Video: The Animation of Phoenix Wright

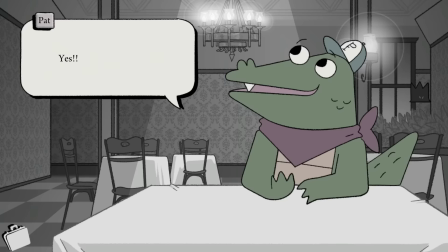And it's pretty fun looking around to see how many varied solutions different visual novels and adventure games have used to address that problem,
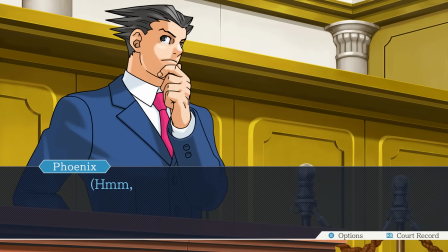because there are a lot of really creative approaches out there.
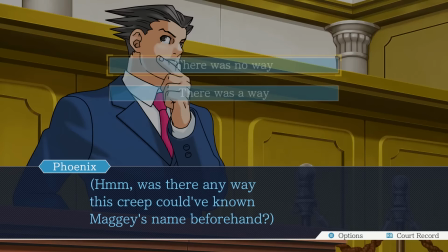Now, in the case of Phoenix Wright, fully animating these characters on such a tight budget and schedule, obviously out of the question.
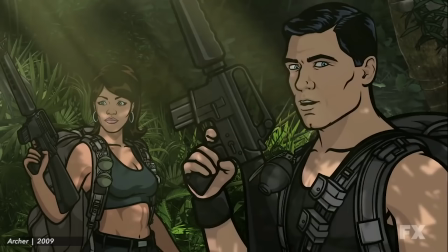So, what the artists did instead was work within their key poses, adding just enough movement to keep the characters feeling alive.
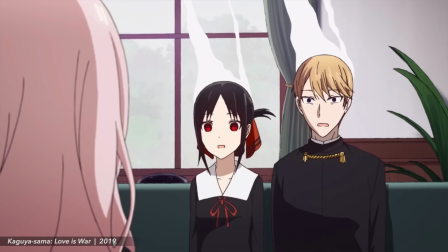I've talked before about the concept of limited animation, which you often see deployed in animation for TV, which has to work on a tighter budget.
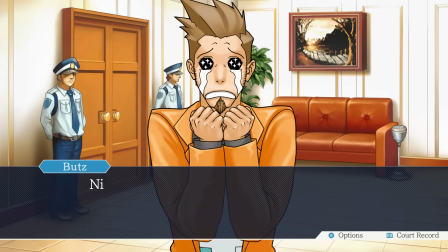Well, this is basically that, but stripped down even further, down to the barest minimum possible.
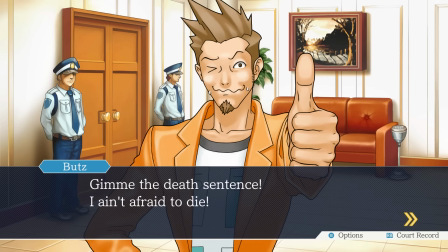So the characters will hit these striking poses, but then, as they hold each pose, they will continue to blink.
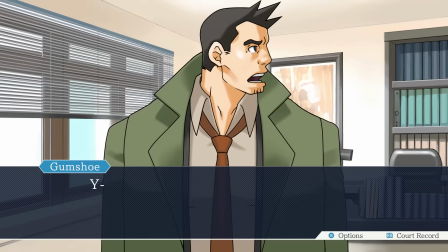When they speak, as their text dialogue appears below, their mouths will cycle through a handful of talking shapes.
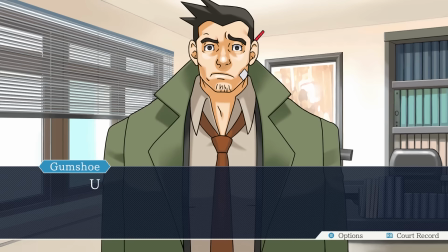And for certain poses, characters will even have extremely limited, unique animation.
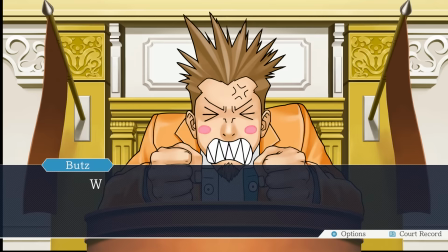Just one or two additional drawings wherever it'll have the most impact, maybe even on just one part of the body.
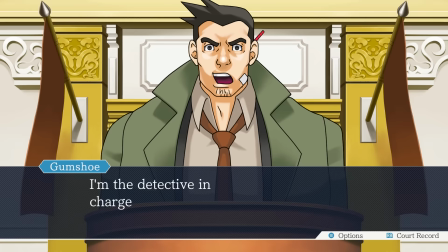Like, nervous characters will visibly sweat. Detective Gumshoe will do this heavy breathing, which just adds to his sense of eager intensity.
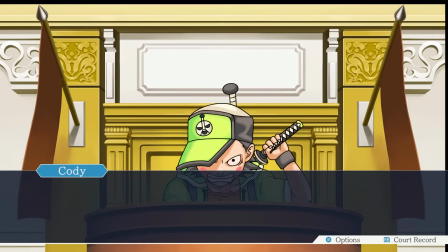Dee Vasquez will smoke her pipe. Cody Hackens will try and fail to draw his toy sword.
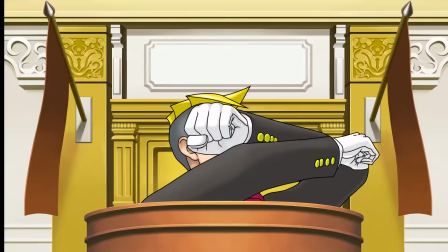Luke Atme will clean his magnifying eyeglass thing. Franziska von Karma will tensely grip the fabric of her sleeve, just like her dad does, by the way.
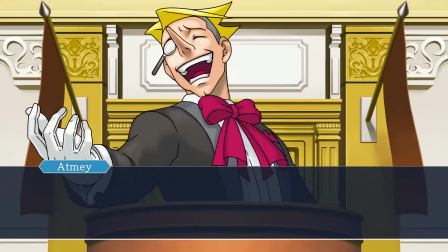And they'll add these anticipation frames to the poses that really need to pop with some more energy,
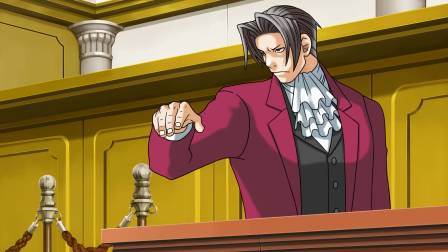like Phoenix's accusatory point, or the moments where Phoenix or Edgeworth slam their hands down on the stand.
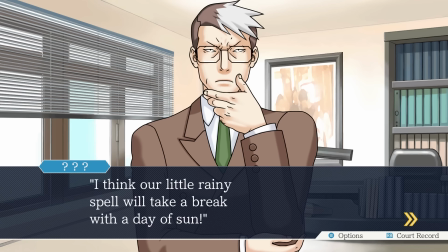That tiny bit of extra animation attention goes wherever it will achieve maximum personality or appeal.
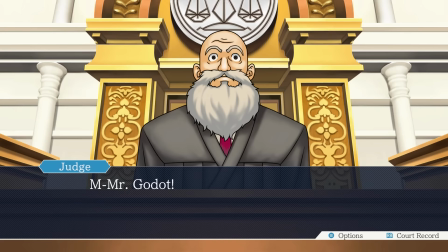Or comedy. Like, the first time you're up against Godot, and you see him lean forward, hand outstretched,
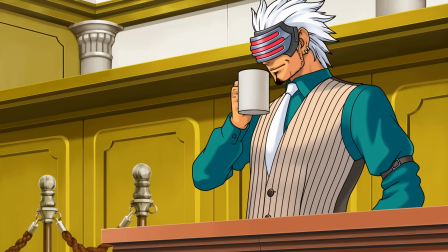and a coffee mug suddenly slides into his palm out of nowhere, if that gag is not worth a few more frames of animation,
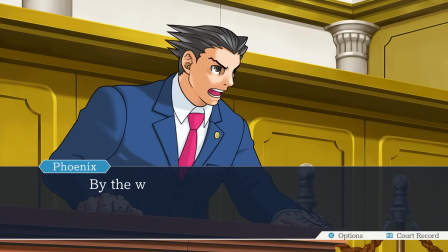then what is? But the real value of this strong pose design and hyper-limited animation
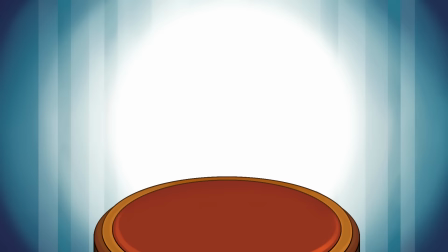is in the ways that they can both be used to show a progression of emotions over the course of a story.
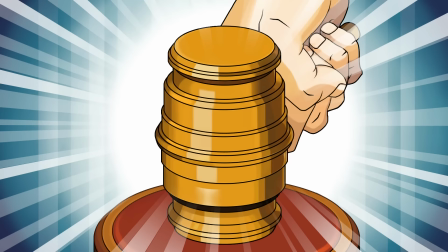This is a game of comically exaggerated courtroom drama,
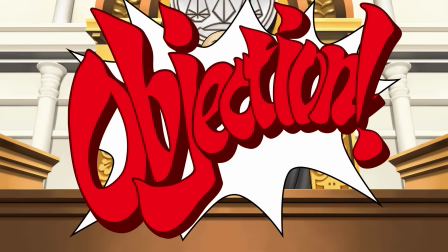and the posing on this cast of absurd caricatures needs to reflect the drama of the moment,
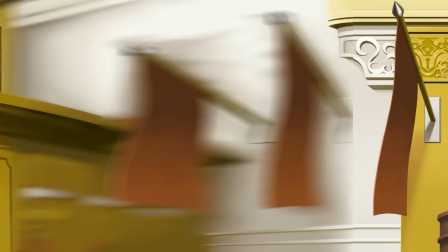and not just for narrative purposes, but also for player feedback. In the context of a virtual courtroom,
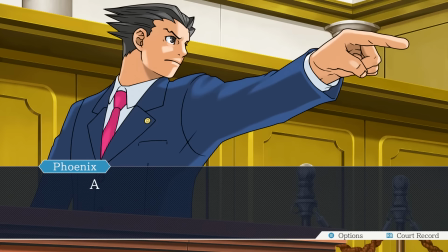visible shifts in a character's emotional state are some of the clearest feedback the player can get in response to their choices.
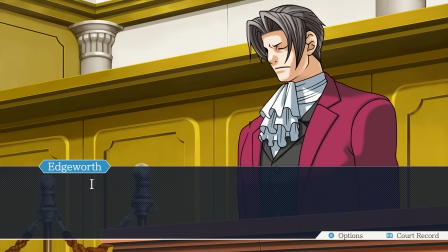Like, if that last question got a big emotional reaction, then, yeah, you might be onto something.
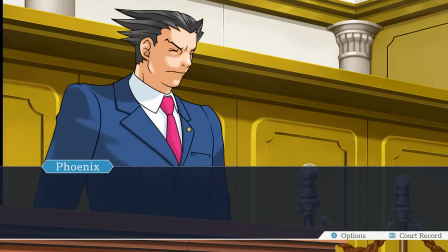Or if the prosecution starts looking smug all of a sudden, well, that's probably a bad sign.
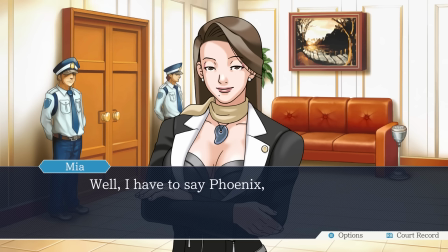To show you what I mean, let's look at just one character's entire animation set over the course of one story.
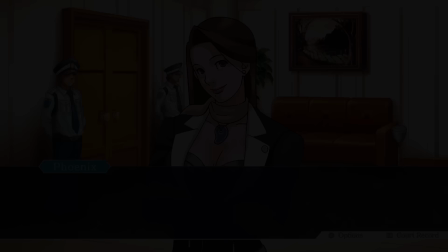And to show just how good Ace Attorney has been at this from the start, let's do it with a character from the very first episode in the series, Frank Sawit.
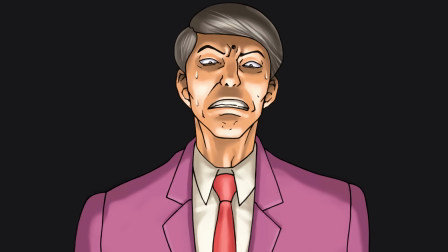Now, this particular episode opens with a cutscene showing us that Frank is, in fact, the real killer, so there is no ambiguity going into this case. We know for a fact that the accused, our client, is innocent, and that Frank is not to be trusted. So when the trial starts, and it's finally Frank's turn to take the stand, this is the first pose we see.
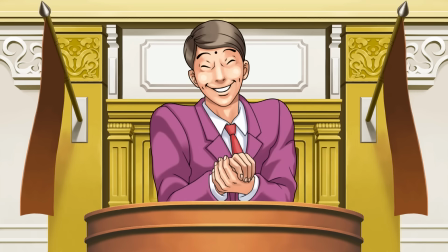Look at this suck-up. Clearly, he is hoping to come in here, sweet-talk his way through his testimony, and get out without a scratch.
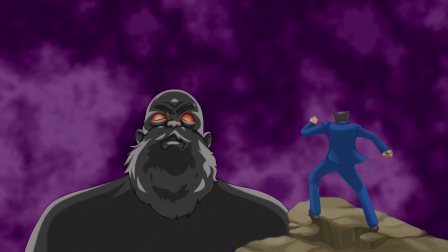Now, obviously, this is not subtle characterization, but it's not supposed to be.
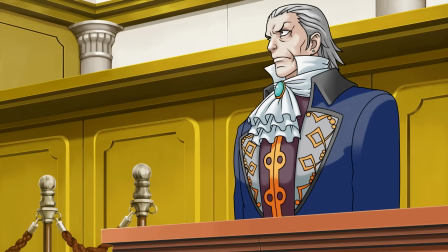This is a game of larger-than-life caricatures. Subtlety has no place here.
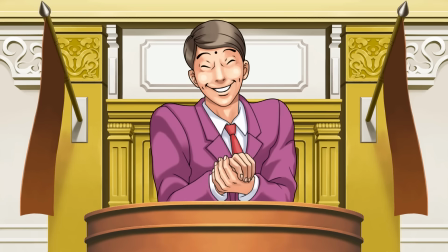And he's already got some limited animation happening in this first pose. Just a set of three drawings on only his body to allow him to do that little sycophantic wiggle. And this is a particularly great touch because that back and forth movement not only adds to the cloyingly over-friendly nature of the pose,
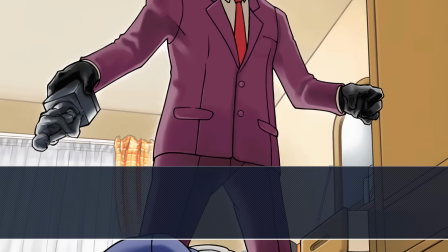but it also gives Frank a sort of nervous energy. And of course, we know why he might be feeling nervous.